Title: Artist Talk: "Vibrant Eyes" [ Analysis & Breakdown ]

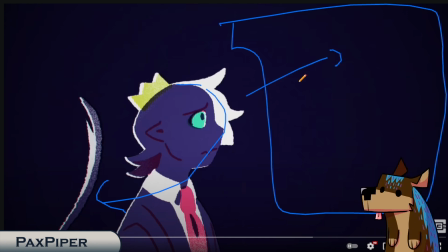(20:20)
After we have transferred our eyes here, they take that opportunity to move Ranboo over here to the next image. So they move Ranboo without us noticing until it's too late for us, and then we then they can transition easier.
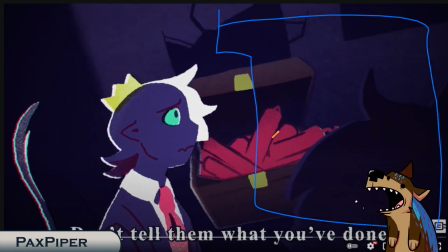(20:36)
So see, this is where they get this nice, they block off the canvas here, so we are focusing literally only on mainly the chest because it's brightly colored. And we're already looking this way, so we're going to focus on the chest here.
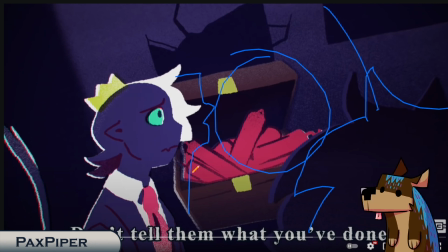(20:56)
And this is where they push Ranboo all the way to the side, where they're focusing on the chest, focusing on this area.
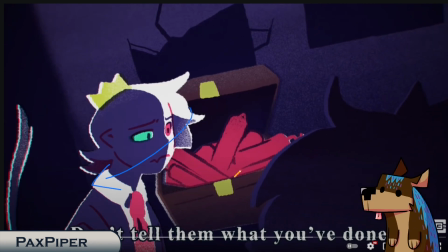(21:05)
This is where they turn Ranboo. So Sock is very clever here. They have you focus on this chest, so when they turn Ranboo, you don't notice it as much.
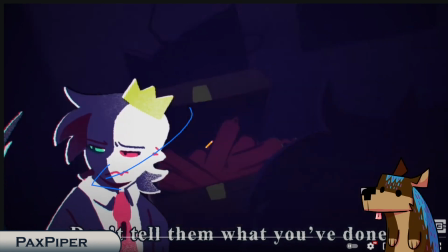(21:14)
You don't follow his eyes around, because then he closes off. It's almost like he's remembering and he doesn't want to remember. Ha ha ha, funny story. But then we have a nice little just blocked off shape.
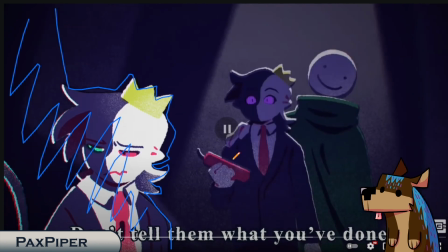(21:33)
We're not focusing on here as the next image comes in. We're already focusing on this area. We're not even looking at Ranboo, and we're focusing here. This is very nice to translate back because we will be focusing here.
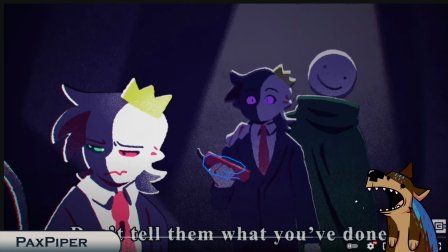(21:49)
We're like, oh, look, here's the TNT that we were just focusing on. I wonder who's holding it. Oh, it's Ranboo. Who's this? Oh, there's a dream. You kind of focus here, but this Ranboo is obviously staring this way. So what do? We transfer back over to the main Ranboo.
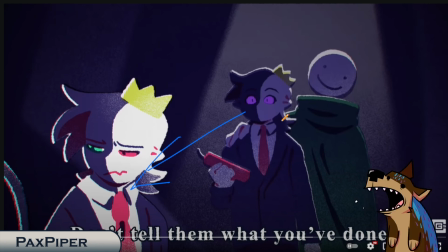(22:05)
So you have just been moved from this Ranboo to that Ranboo without you knowing by just the simple TNT.
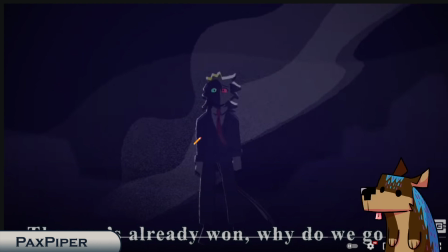(22:11)
Then when it transitions over here, it's less sudden because you're kind of in that middle area, right?
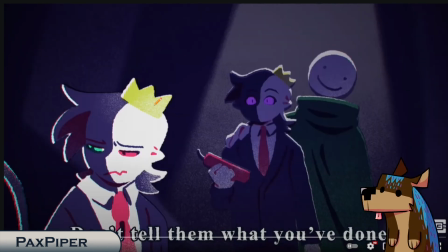(22:17)
So even if you didn't fully, you start like noticing Ranboo in this. So you're like, oh, he's sad, but you're kind of still in this general area. You're not fully into Ranboo, but you're not fully out of this one either. You're kind of in this middle area because you get this kind of like, oh, he's looking here.
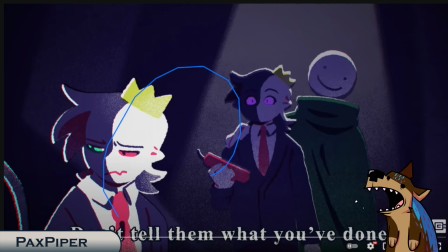(22:33)
He's looking at Ranboo, but you're kind of in this area. You're in between them because those are the two eyes you can see.
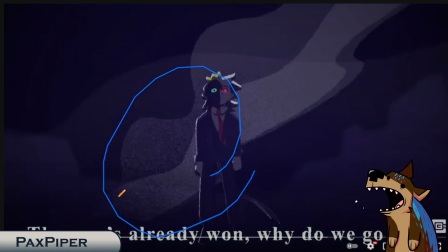(22:40)
So then when we transition, we can easily follow the smoke up to this Ranboo standing, right? Breaking up the shape of the smoke and the motion of the scene of the background. The motion of the background is going that way. But since he's standing up straight, he is breaking up the motion of it.
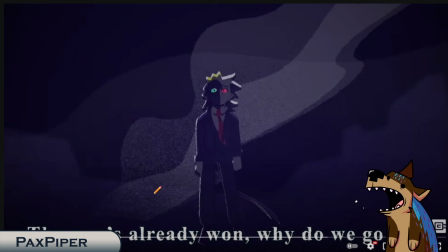(22:58)
And in the background here, you see a lot of noise happening while Ranboo is relatively noiseless. Again, we can see the shape, just the simple shape of a suit, nothing really complex. And we get this nice movement of the tie and the tail.
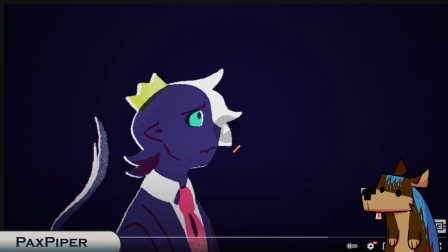(23:14)
So if we rewind, you can see how it kind of just focus around.
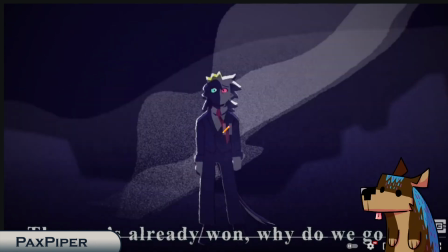(23:21)
You're like, oh, what's that? Oh, it's Ranboo. Goes to black. And then we get this nice smoke effect. I really like this smoke. I think it does just enough. I think the idea that the noise is at the bottom of the smoke instead of at the top is a very nice.
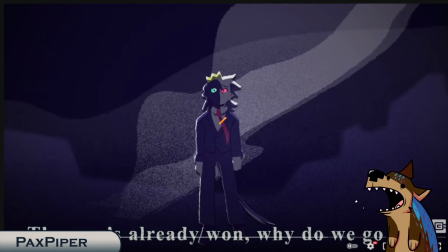(23:37)
The background is simplistic, but you understand. You understand this is probably man-made or destruction. While this is the background part of the image. It's very, very clean, very simple. Fits everything very nicely. Very noisy around here, almost like he doesn't know what happened with the landscape around him.
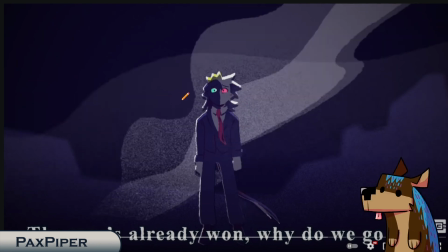(23:56)
And this is rolling too, so this is more of like feeling like the scene is changing. Since the lines are, the war is already won, why do we go on? You kind of get the idea this is doomsday, which the background implies that. And Ranboo standing there kind of like defeated, going that downward.
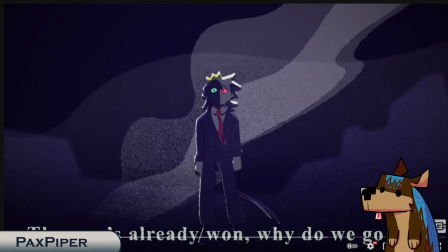(24:15)
He feels more slouched than anything. You kind of get that feeling. He clears up, the background fades.
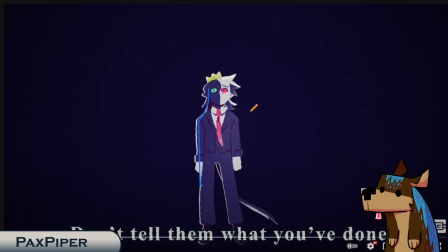(24:22)
You get this nice silhouette again. Background, not noise at all.
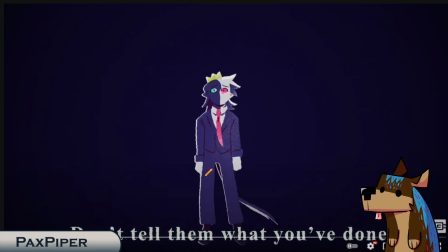(24:27)
He is uncertain though, because you can tell with just the expression, the more slouched body position, and the noise on him. Again, that's very nice. I very like that. And this is just repeated animation.
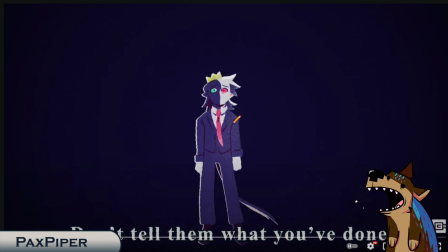(24:41)
This is not anything crazy. Just a simple repeated animation, so you don't have to do much. Do less work, you're going to do less work. If you need to do more work, then you need to do it. But if you can, You're going to cut back on work.
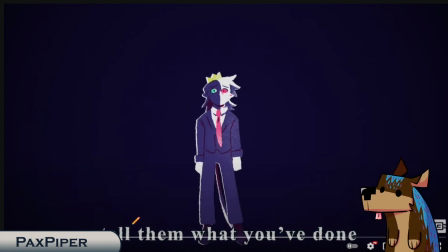(24:54)
That's understandable. And this is where the words are just accusing them, accusing Ranboo, accusing yourself, and we're going to start pulling in.
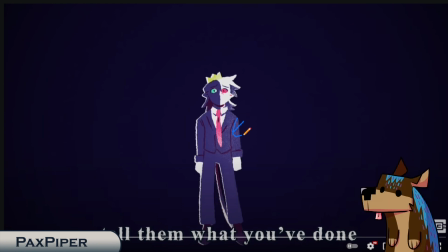(25:06)
So this is very important, where the noise is coming in on Ranboo more, while we're going to start pulling in. He raises his hands here, so we get from more of a slouch to him starting to pull up, pull into himself.
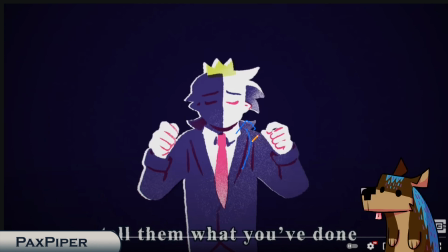(25:23)
So then when we zoom in, we get more of that pull in sort of action. His hands are already coming up more. We get this nice, he's going to start boxing himself in. So the canvas, the outline of the canvas here, is going to box him in too.
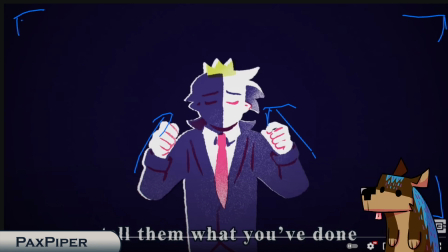(25:40)
So then we feel more enclosed, just like Ranboo does.
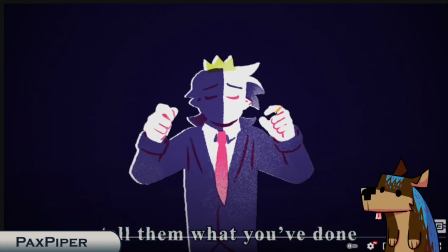(25:44)
So then he brings his hands up, and as soon as he puts it to his head, it's going to close in a bit more.
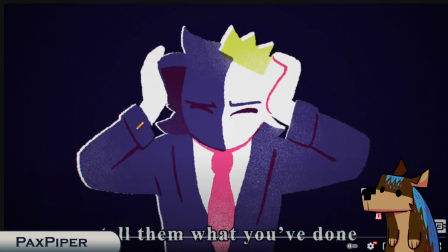(25:50)
We've got this. We get another zoom in. Very nice. This is, again, with the shapes. So here's the hand. You can tell this is a hand, even though it's just a white shape. Here's a hand. You can tell there's a hand with just the outline here.
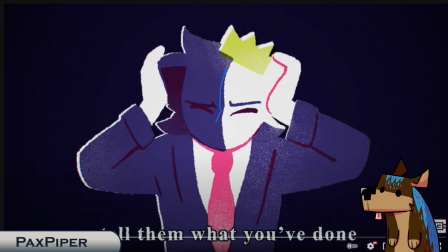(26:07)
You're just like, yep, hand. You can tell this is the nose and half his face. You can tell there's still hair here, even though there's no indication. Just with the implied lines.
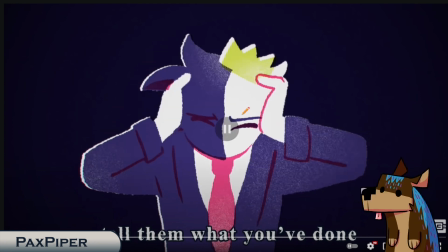(26:17)
Closed in a bit more. You close it a bit more. You get that overlapping shape here with the hair. You get the overlapping shape here. You get the hair kind of standing more upwards, kind of like he's pushing his hair in, even though we don't get any of that, truly.
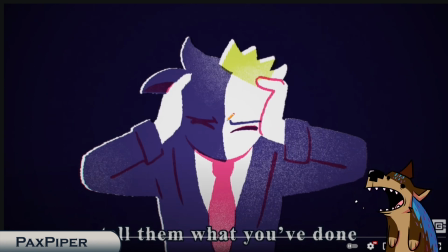(26:35)
But you understand what's happening. And then as we go more in, he's going to tense a bit more. So what happens here is we get a quick shake back and forth. So we get him move this way and we move this way.
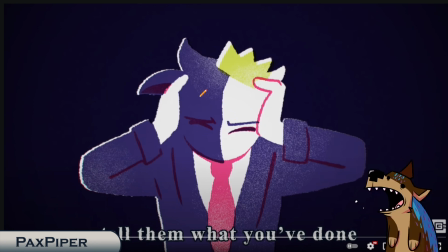(26:49)
This is a very nice shake. I really like it. It gives that sort of unsteady movement. We get this kind of movement, which makes you kind of feel like he's shaking his head. But also to add to that, Sock ends up doing more of like horizontal lines in the background with this purple noise that they use later on for Enderwalk Ranboo a lot more,
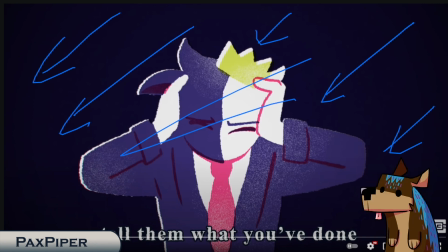(27:09)
to kind of give that same sort of motion to the background as they give to Ranboo here.
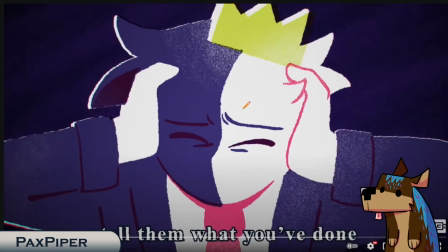(27:15)
Also, Ranboo is covered in noise in the head, in the arms. Like he shakes this way, we get a zoom in, we start seeing the faded lines coming in.
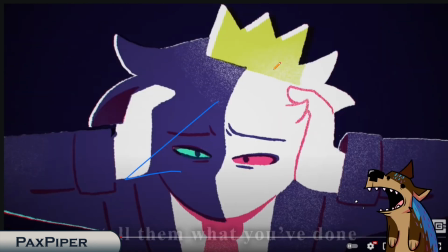(27:27)
Tell them what you've done, right? We got that nice shake, and then he opens his eyes. So let's see that fully.
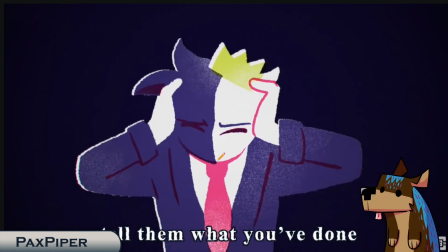(27:36)
So we get this nice closing in, and then we get that flash of just coming in, out.
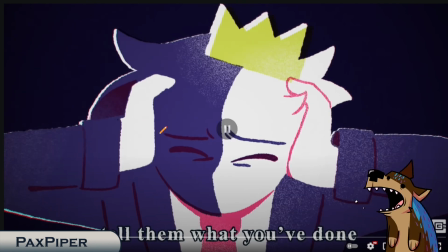(27:43)
Then we get another shake, just nice.
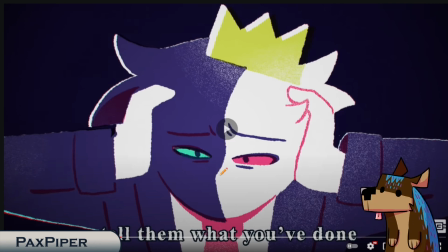(27:48)
He starts opening his eyes, and then we get the Enderwalk Ranboo.
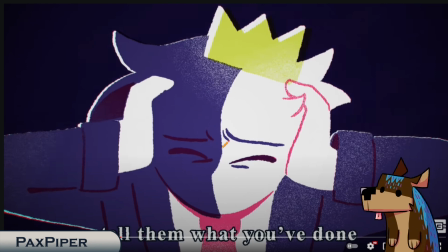(27:54)
Now, this Ranboo, the blue here is more of a green reddish tint, right?
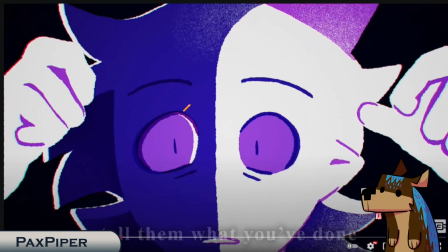(28:01)
But with the Enderwalk, we get more purple, more vibrant, more saturated look. This is more of a bluish purple, and this is where his hands come off his head, and we get that opened eyes.
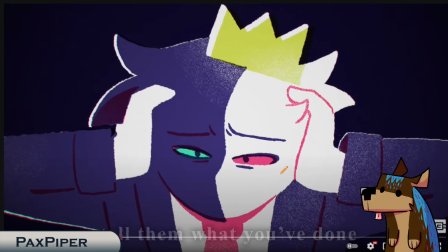(28:13)
It feels, even though we're closer to Ranboo, we feel more pushback at this point.
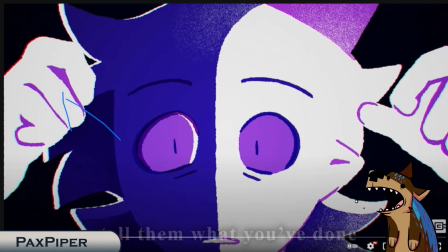(28:20)
Bright colors help with that. The hands coming off of his head help with that. We kind of feel like we're going to be moving back outwards, his eyes opening up wide.
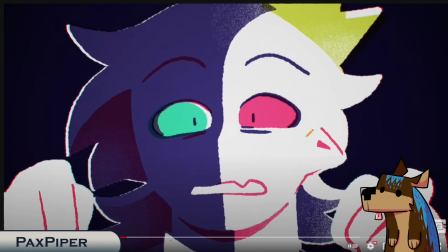(28:28)
So then when we do go to the next scene, which is Ranboo realizing, oh shit, I'm an Enderwalk, that's bad.